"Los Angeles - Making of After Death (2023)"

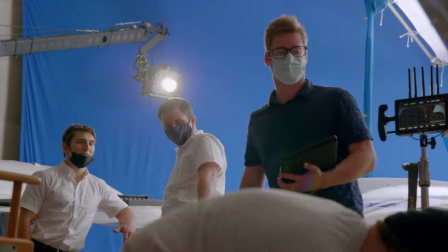We're doing blue screen around this massive plane inside a hangar and everything. Pretty big crew that we're working with there.
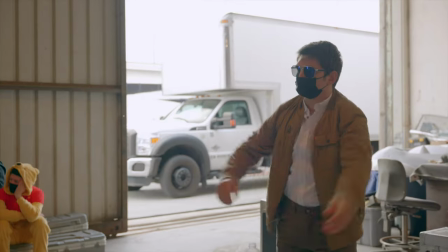And Nick played Captain Dale Black as a young 19-year-old.
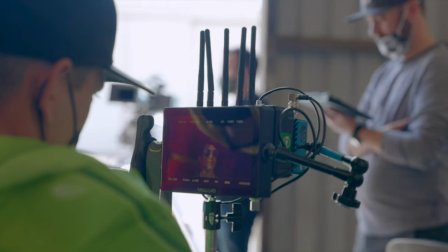Okay, and open doors.
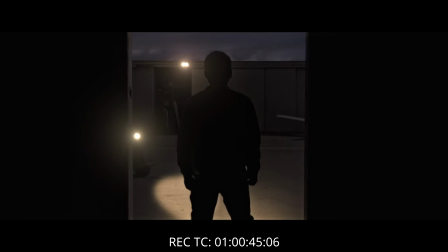It was July 18th, 1969.
Dale, he died in a plane crash in 1969 in Burbank.
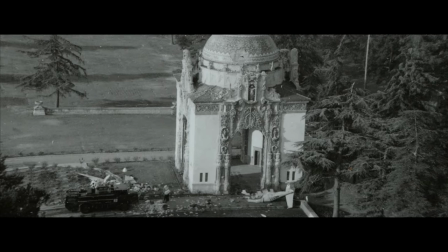There was an LA Times photographer that went out moments after the crash and actually took photos. Pretty much you line up with the runway, you check a couple gates.
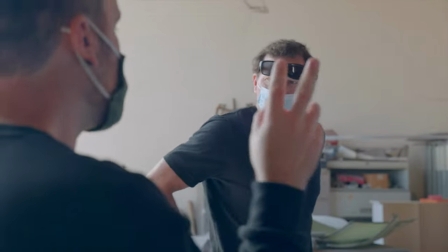We had a pilot with us on set who guided us through some of the realism with the actors.
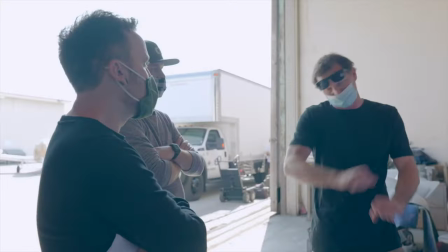Check the two RPM, ample pressure gauge. Just very last second, you'd probably be like this. There were two other pilots with Dale that day.
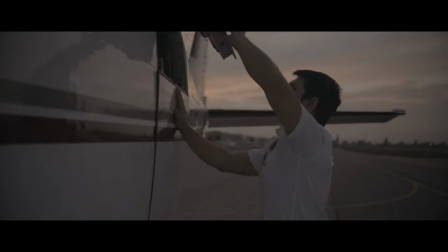Drew played Chuck and Michael played Gene. pilot on set walked the actors through what are some realistic motions as a pilot in the cockpit.
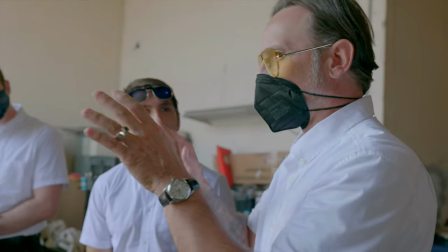These actors are going to be inside the cockpit, really removed from the rest of us, so we had to do some rehearsals beforehand to get familiar with what are they going to be doing in the cockpit leading up to taxiing,
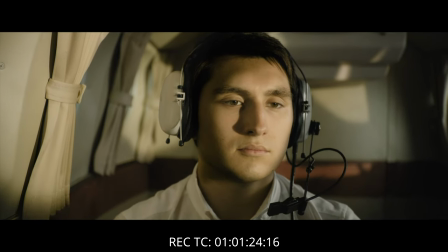to takeoff. All of the interior of the plane was all shot practically, and then the exterior of the plane was recreated digitally,
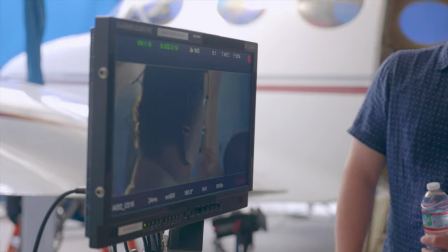which allowed us to put the camera in places that we legally couldn't do otherwise. Action! Great having our executive producers, John, Mavis, and Tyler on set.
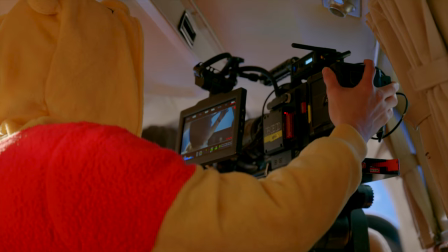We had a light up on a boom to mimic the sun that would move through the cockpit as the plane started to gain altitude, as well as when it lost altitude.
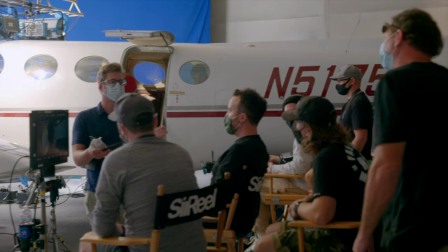Dale was flying a Piper Navajo in 1969, and Larry was so detailed about the plane of getting exactly the tail number of
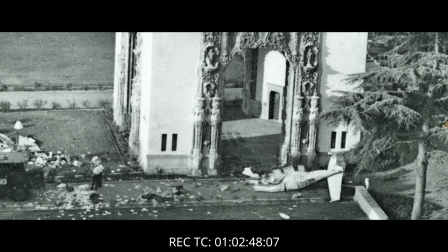from the accident photos and kind of recreating what that actual plane was.
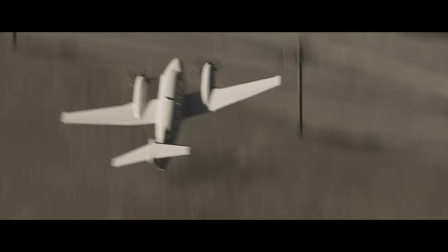So visually on the outside, it's 100% identical to the plane that actually crashed that day.
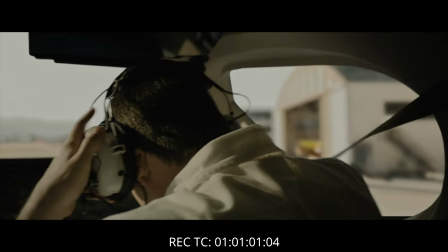There's a lot of coordination happening between the plane, the actors, the light, camera.
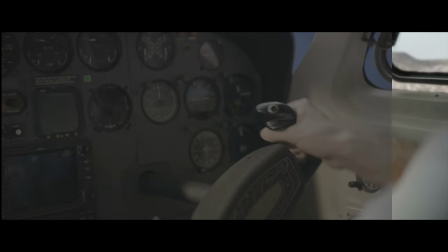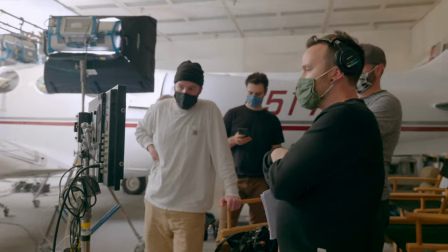And I mean, I grabbed the... Joshing around, little chaotic movement.
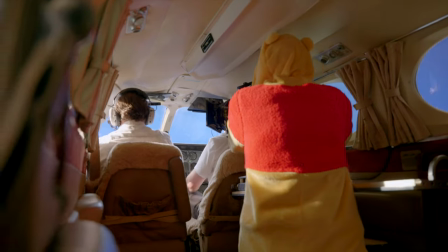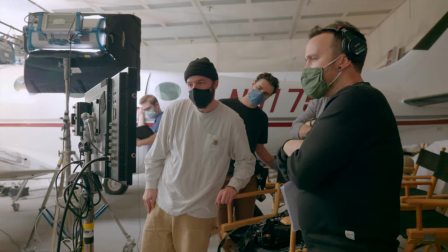One, two, three, crash! And it's cut.
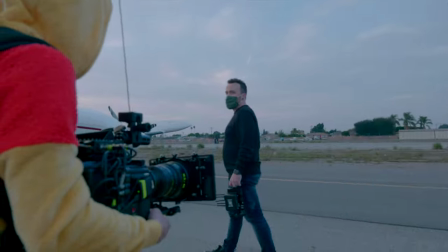At the end of the day of the shoot, we're just wrapping up. We're filming what would be a sunrise, filming at sunset instead.
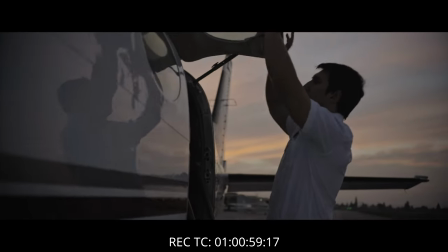This is supposed to look like early morning Burbank, California, the start of the day, which would be near the beginning of the entire film.
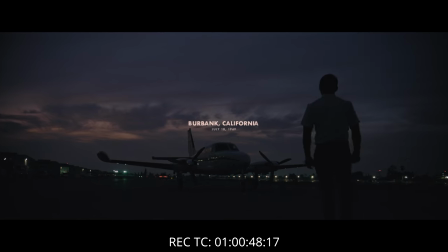That's a wrap.
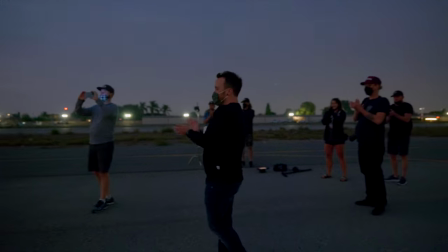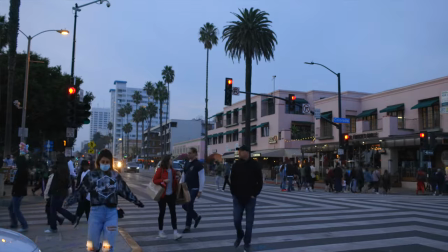And here's the Manitoba crew taking one of their many flights back to Winnipeg.